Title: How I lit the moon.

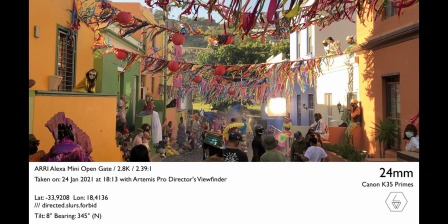742s
We shot the festival footage on a Phantom Flex with our K35 lenses, and then that's comped into the cell phone shot.
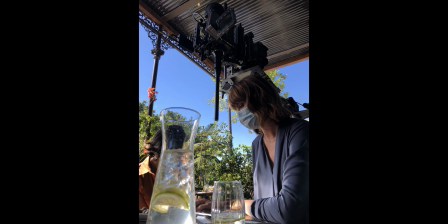750s
The cell phone shot in itself is just a Lauer probe lens looking straight down at our phone screen, and then we're just jibbing out on the dolly. This is a little sketch from the location scout, which I made to send through to the production designer just to explain that we were going to have to do some kind of greens, like a trellis with vines or something, to basically contain the background a bit and to save me from that really blown out sidewalk and stuff.
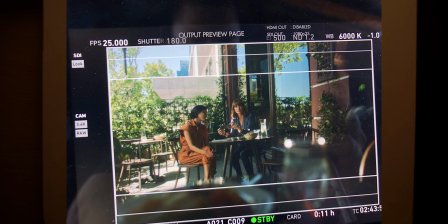776s
And I think that worked out quite beautifully. Our camera's over here looking that way.
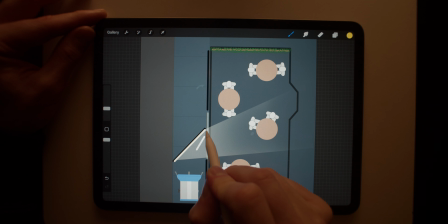780s
The trick with this location was that we had quite a small kind of pavement next to this outside area to work with. And we had a live road on this side. We could park a car so we could get our generator like right here, but we couldn't put any lamps in the street.
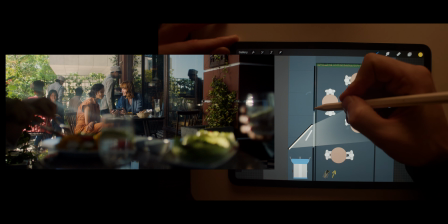797s
The idea was to kind of try and keep as much ambient
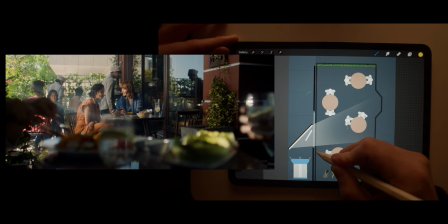802s
off of this foreground area here and kind of back here to try get a nice strong lighting push through this gap onto our sort of hero table.
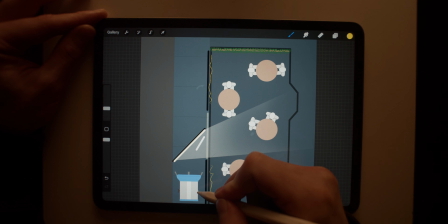815s
Pretty sure we had an 18K over here. I think this would have been quite a bit further kind of back this way.
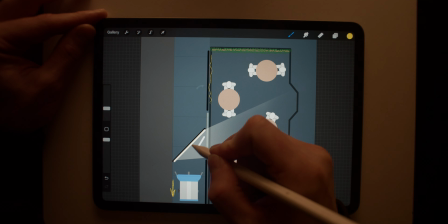823s
I just drew it kind of close. I don't think we would have been able to fit anything bigger than maybe an 8x8 frame with ultra probably. And then one of those dado reflectors, which is similar to the light bridge, to make a kind of hotspot.
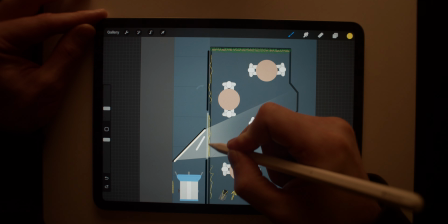837s
And I think we put this through some sort of a light cloth, if I look at the quality of light from the footage, but I can't actually remember.
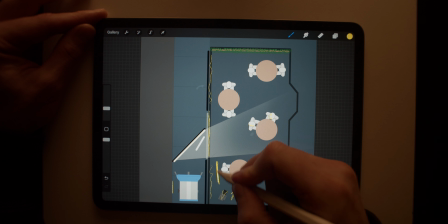845s
Might have also had a black flag or something in close in front of camera here to knock this foreground down.
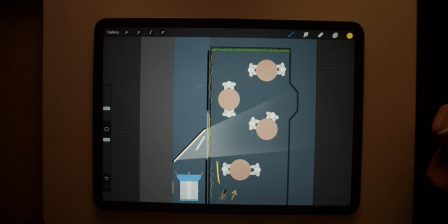851s
One thing that was kind of unusual, which I'm not sure I've done again,
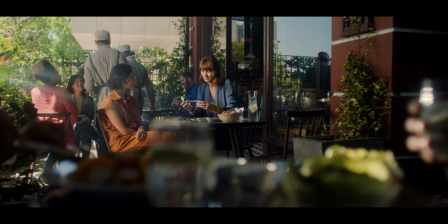855s
was we used a hazer outside, which could look kind of strange, but I think in the sort of vibe and the abstract nature of this piece,
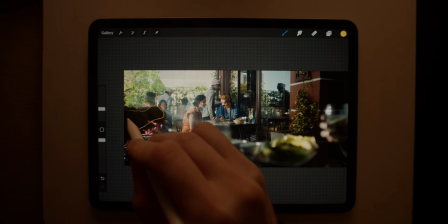862s
it worked pretty well. Here you can see this woman's hand in the foreground, like super dark behind a flag or something, you know, just keeping light off of here. And then we're hitting through here with a much harder slash into the foreground. I imagine that's with one of the mirrors, just redirecting our 18K.
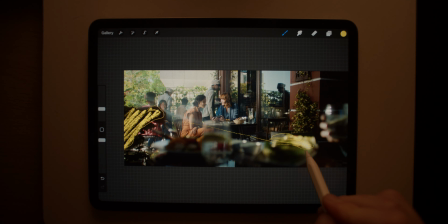880s
And then the rest of our 18K push is predominantly kind of coming through here onto them.
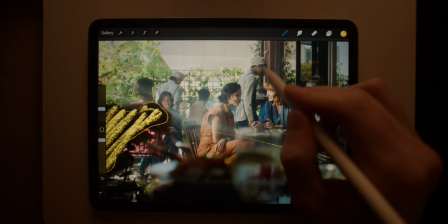885s
And then obviously we have all this residual spill from the natural ambience.
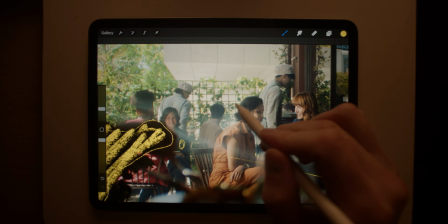889s
You can imagine without this trellis back here, that would have just been super flat and grey.
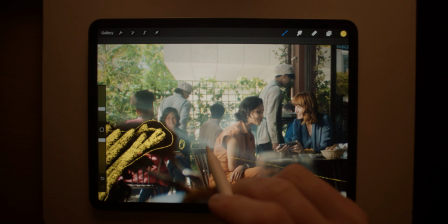896s
always worth looking at or discussing with your production designer if there's something about a location that's a bit of a lighting nightmare.
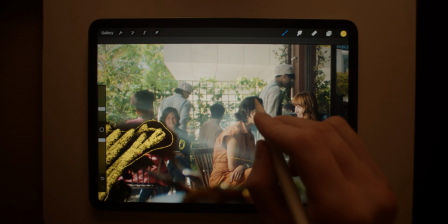902s
If you're compromised in terms of time of day or something, if there's a simple something you can do to give you contrast in the background.
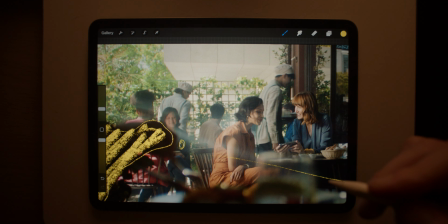911s
I think it's important to not just think of contrast in terms of lighting ratio. You can add visual interest with a bunch of different things.
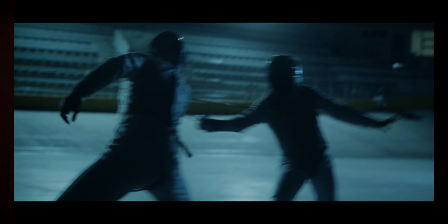919s
So moving on to looking at this fencing scene, we had this big beautiful velodrome.
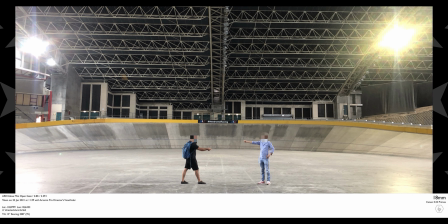924s
Shot most of this on the Alexa with K35s, and then a handful of shots, which are pretty obvious, the slow motion ones on Phantom.
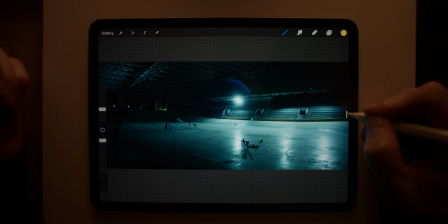932s
I remember having the 4K mole beam just off the edge of frame here, and that's kind of pointing up,
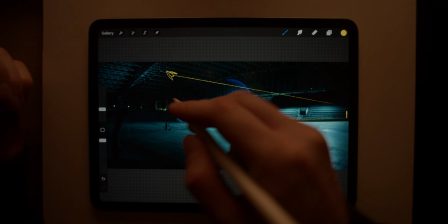937s
giving us this pocket of light in the rafters to bring out some of that detail.
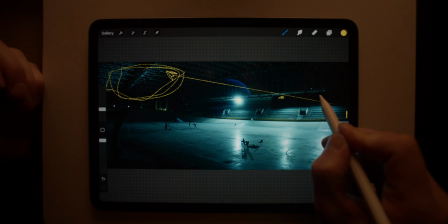942s
And then there's three of these backlights. There's two more over here. Kind of these foreground elements give us nice depth.
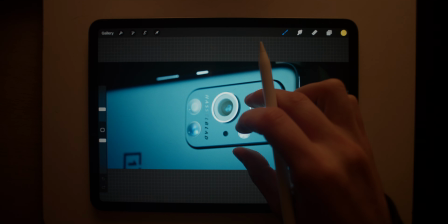949s
For the phone stuff, I imagine we would have walked a trace frame, so like a diffusion frame, in really close,
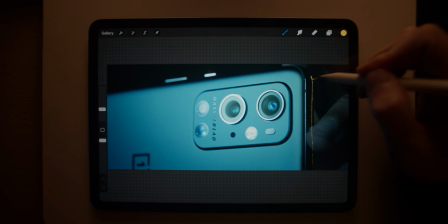957s
and some black neg on this side. So if you imagine kind of just trying to give it as much shape as possible by killing light coming from this side,
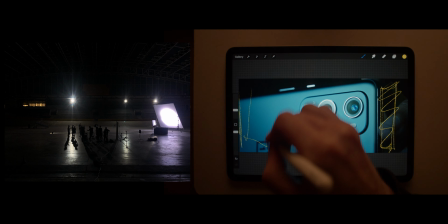966s
having our big bounce on this side coming through an additional diffusion frame before it hits here.
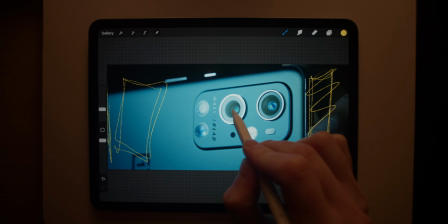972s
And then with the reflectors, you can kind of position them relative to the reflective areas like lenses to get these perfect white kind of pings in the shiny bits.
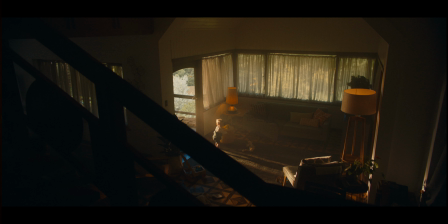988s
Moving on to this lounge, I think my favorite thing about this location is this beautiful old parquet floor.
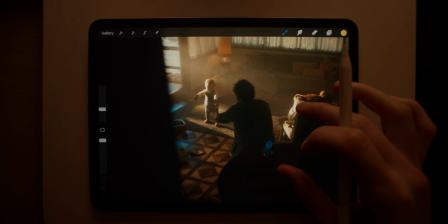995s
So knew that I wanted to kind of prioritize looking down. And I guess to add to that, we had to shoot here while the whole garden was front lit.
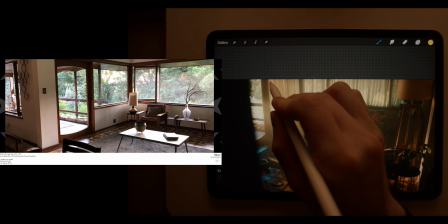1002s
So art department put up these pretty thick foil curtains for us.
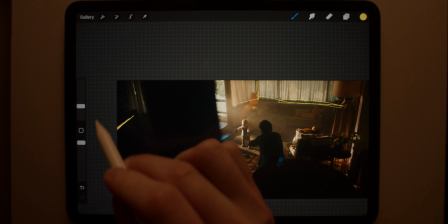1007s
Blacked out all along this side of this room. If you can imagine the room kind of continuing over here, made sure to keep all of that negative for this shot. So there's not a lot of ambient in the room itself. And then on this little balcony up here, we would have had an 18K bouncing into a white 8x4 poly,
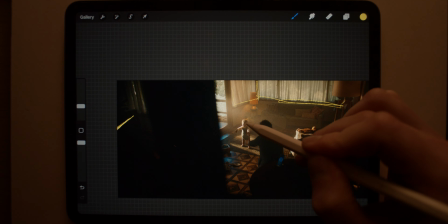1025s
giving us kind of a softer, rappier light coming in here.
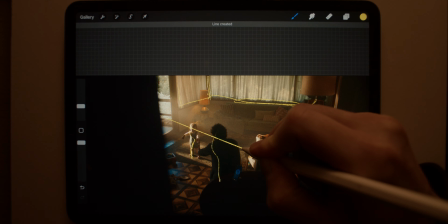1029s
And then the 4K HMI mole beam giving us really beautiful parallel beam, like very believable,
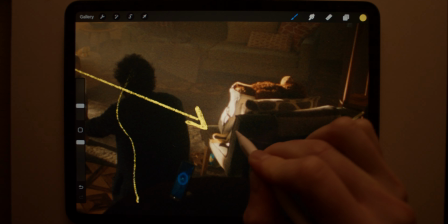1036s
like sunlight looking light coming in here just at the right angle.
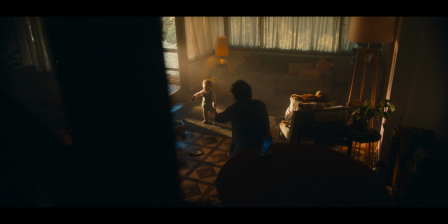1041s
And naturally, just from bouncing off the wall, like in the corner here and everything, we have enough on the shadow side to have a really nice contrast ratio, I think.
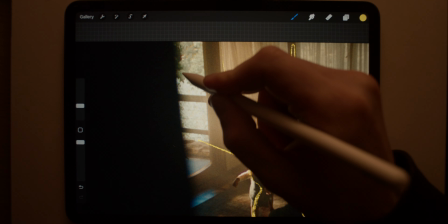1049s
I mean, in an ideal world, we wouldn't have had this super loud front-lit garden out here, but I think we get away with it.
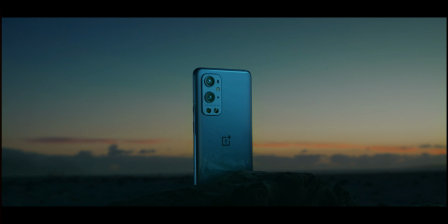1056s
This back shot on the beach was quite fun.
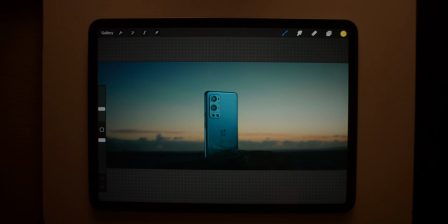1058s
Obviously, you're chasing the right time of day for this, so you're sort of lining up for the shot before the light is ideal, finding the frame, making sure you're ready for it. We had to dig a hole for the camera to get it low enough to be able to still see some of this horizon.
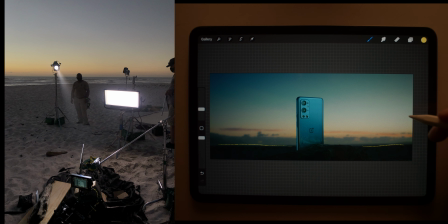1072s
We have a SkyPanel S120, I think. Can't really tell from this photo. It could be an S60. It looks a little bit wider for some reason. But anyway, we have some sort of an LED source off camera right over here.
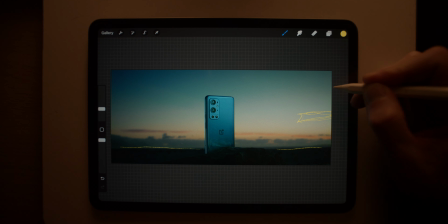1086s
And then we have a source 4 over there, kind of backlighting towards a reflector,
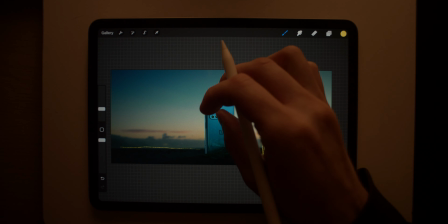1092s
which is right next to the lens over here, filling in all of this. And again, giving us this sort of very pure, very clean light.
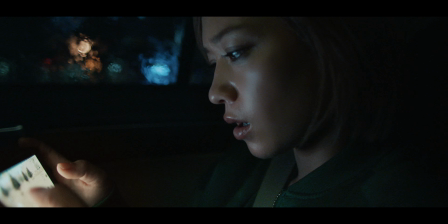1100s
For this car scene, we're on a process trailer, and we have a small LED lamp sort of in her lap,
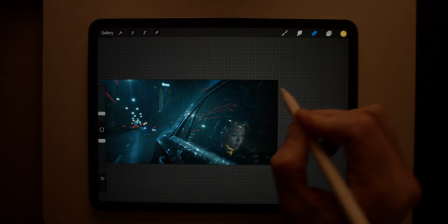1106s
uplighting her face to look like the cell phone light. And then this car had a sunroof, and we had a light mat stuck down to it.
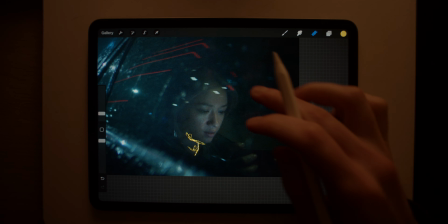1114s
But these sunroofs are extremely tinted always, so we're getting like just a tiny bit of this ambient here, which is cool, you know, just to make out a little bit of detail inside. I do remember using a diopter for this,
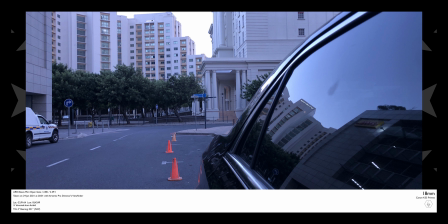1127s
and her being just on the edge of focus.
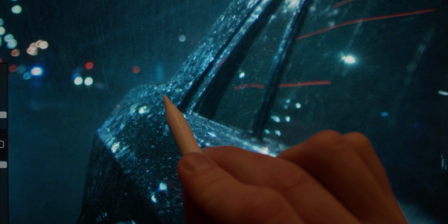1130s
You can see our kind of depth of field is razor thin, like the fall off here is quite aggressive, and towards the foreground here.
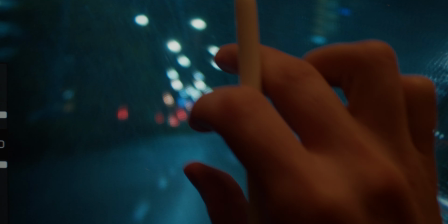1138s
And in addition to that, you know, using diopters,
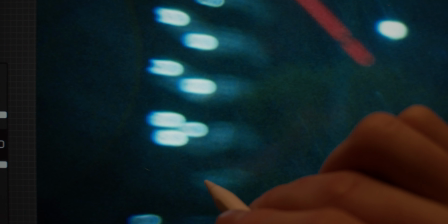1142s
especially on, you know, the K35s on Super 35 cameras are a little bit cleaner because you're not shooting so much of the lens, you're not seeing all the edges,
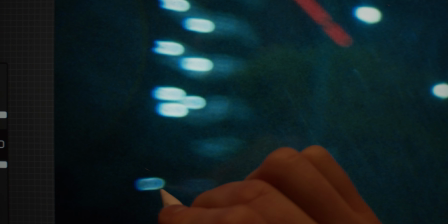1149s
but adding the diopters kind of gives you these messed up chromatic aberrations and stuff, which I think are quite cool.
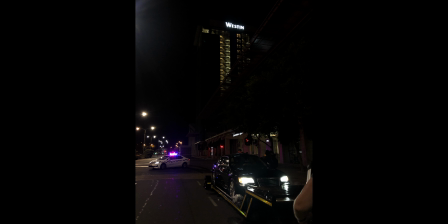1156s
We're on a process trailer,
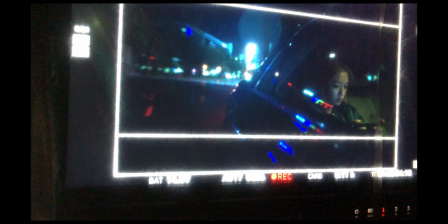1158s
and we have a pickup truck driving next to us with a water bowser and some water sprays for the rain effects.